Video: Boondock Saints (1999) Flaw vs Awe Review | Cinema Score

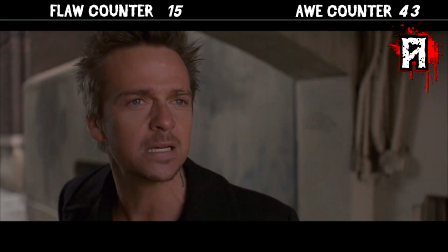12:24 Listen, you get in there, you start getting a bad vibe, you get the f**k out quick!
We're playing with time again, but this time it's between Rocco and the brothers.
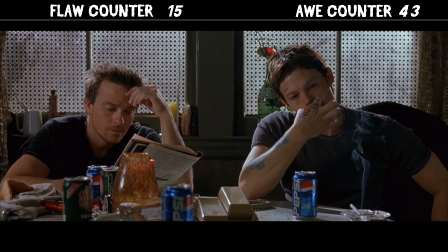12:33 See, they wait for Rocco, it's a quiet scene, his girlfriend and her friend came home and passed out on the couch, and then...
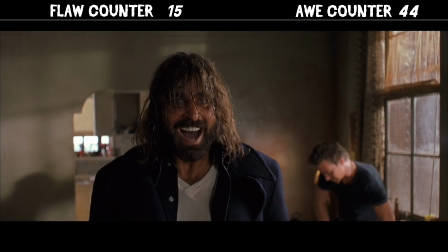12:42 He's a ball of freaking crazy. Yeah, the stack of vinyls he grabs changes between takes.
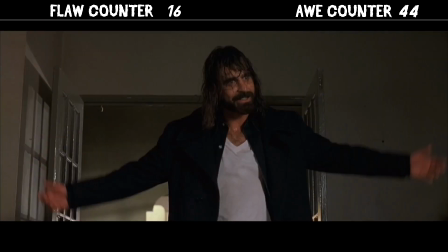12:50 It's still a crazy high excitement scene, and it's great he grabs an iron, which will be used later.
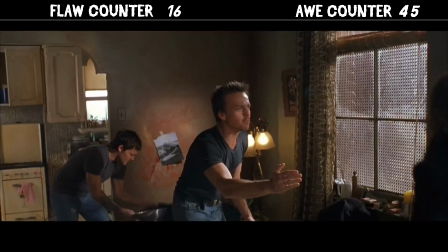12:55 Stop getting excited, motherfucker!
Ha! I watched this movie numerous times, and I never noticed. They hung a picture over the bullet hole, and the bloodstains are smeared all over the place. That one background visual is fucking hilarious.
Who is my cat?
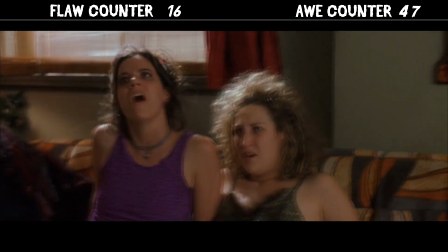13:13 I killed your cat, you druggie bitch! Why? I felt it would bring closure to our relationship.
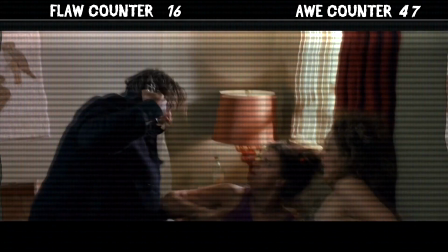13:19 I'll shoot myself in the head! You can tell me that cat's name! Don't let it like that, you frick!
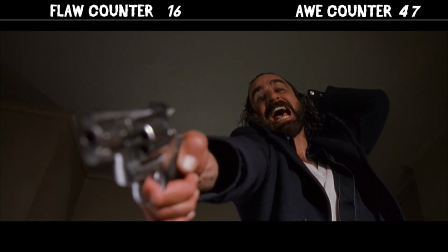13:25 Shit, you're a fat ass, Ravey!
I can't buy a pack of smokes without running into nine guys, you fu-
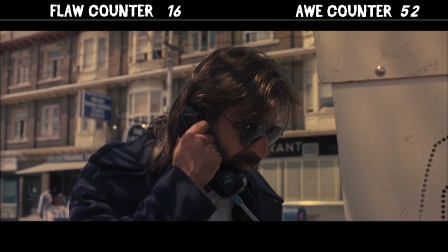13:33 Now we're excited again, knowing something bad happens, and they lead us into the scene with a cool,
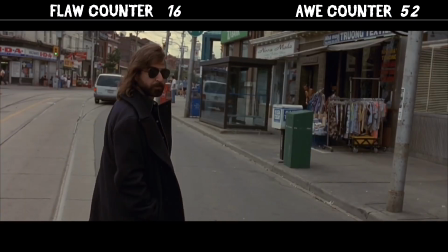13:39 smooth contrast compared to his previous freaked-out panic state.
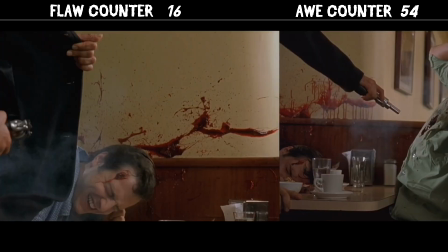13:47 however close-up blood effects need consistency this directly influences
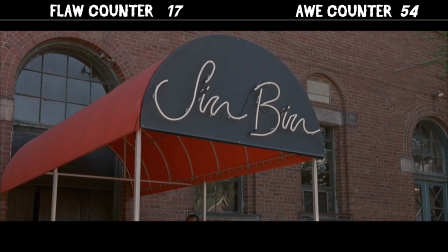13:52 the story sending them to a private sex club to whack poor choice of words to rub
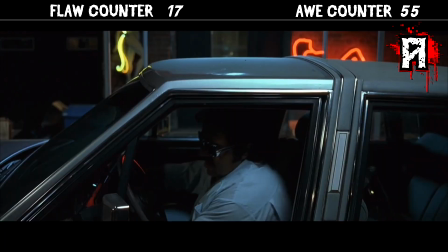13:58 out to kill me nelvis there's playful charismatic dialogue building
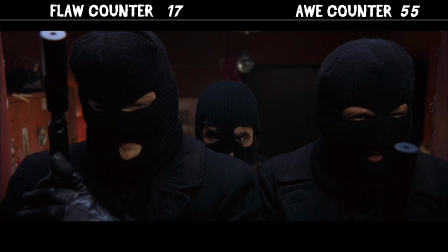14:04 on the bond between the three teasing each other like brothers and friends just trying to be professional
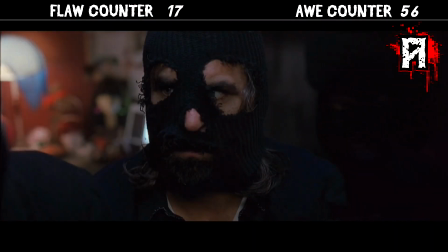14:10 like i said before this movie favors a fun
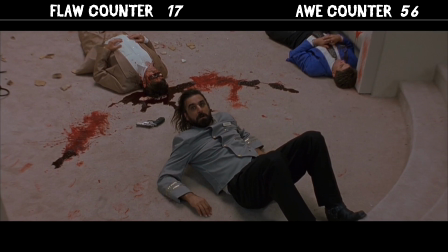14:17 style it is really simple and basic however there's no solid believable reason why they would whack their own
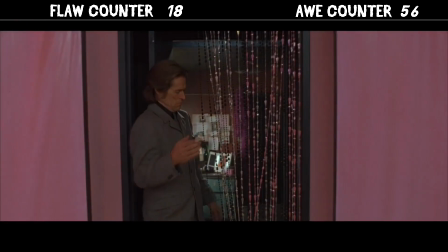14:25 again we set up the crime and then transition to the crime scene with the structure
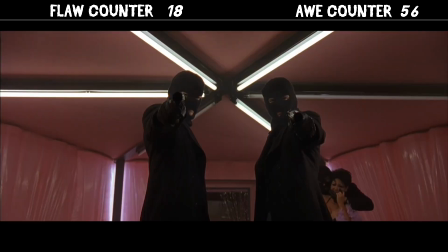14:30 still evolving We glide back and forth more frequently now,
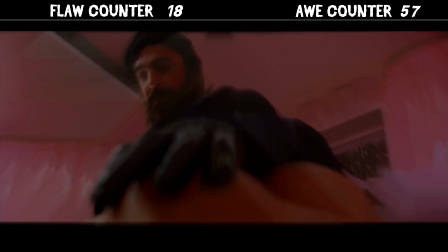14:35 between crime scene and crime. The titty touch is played for laughs, and I think it's filmed properly, showing it in a negative light.
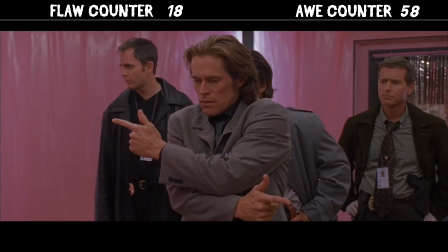14:43 I'll tip her!
William Dafoe is excellent.
It's a family prayer. My father's father before him is that sort of shit.
See? Quick, relevant scene that doesn't beat us in the head or spoon-feed us information.
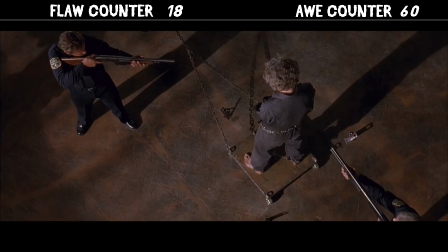14:56 Now listen, I see El Duce and the Duke as two different nicknames, not a translation mistake cause Duce means the leader.
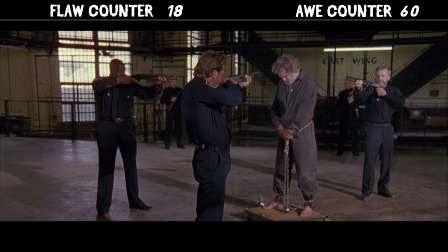15:05 Anyway, embracing the over-exaggerated style, we understand within seconds this is a dangerous threat to our leads.
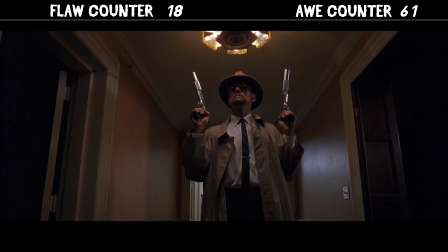15:13 Suppressors are supposed to quiet the bang and greatly reduce the flash, so this doesn't work. It's a cool flashback though, getting the terrified point across, looking good visually, and that stare is the cherry on top.
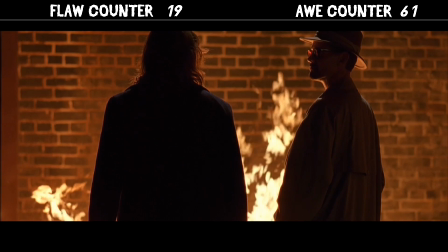15:27 Rocco is already terrified, and the dude's just staring at him. This transition is exciting.
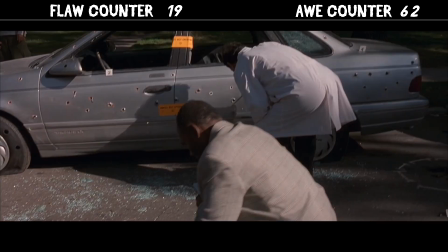15:33 House is all shot to shit, car riddled with bullet holes, looking like the Bonnie and Clyde car, and you got multiple handguns in the street.
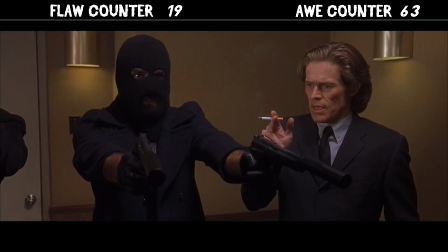15:42 Now things heat up and Agent Smeaker calmly explains what went down based on the evidence,
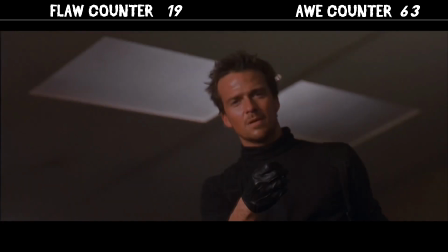15:49 except this time he's right there with them, blending the crime scene with the crime, and in some very cool visual ways.
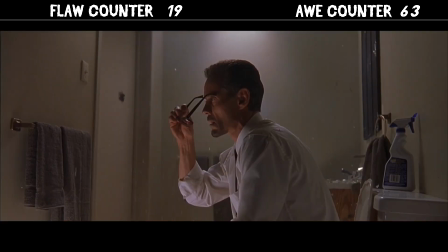15:57 My favorite is the gun hands moment. The whole thing is my But that one in particular is awesome.
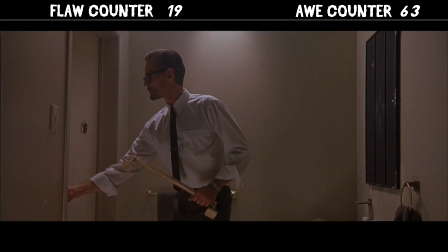16:02 So many memorable moments jam-packed into the action setting up a false sense of security
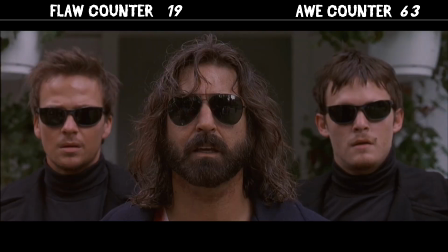16:08 Before revealing the big they are F***ed moment now.
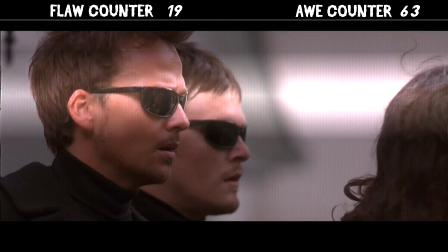16:13 They're staring at six men with guns drawn. It was a f***ing ambush
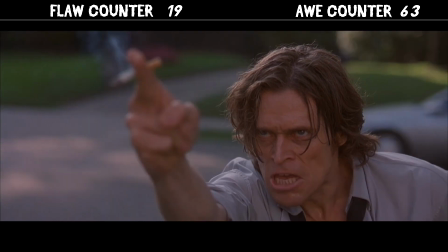16:20 Even separated from the action William Dafoe comes close to stealing
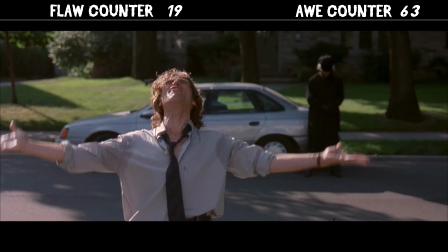16:25 the show just with his energy and expressions as the crime scene conductor.
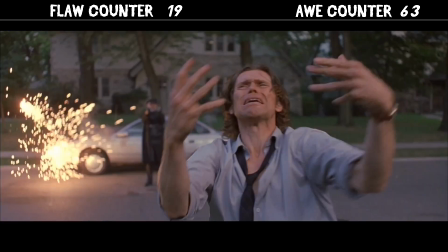16:30 Hands down, this is one of the greatest moments in the movie.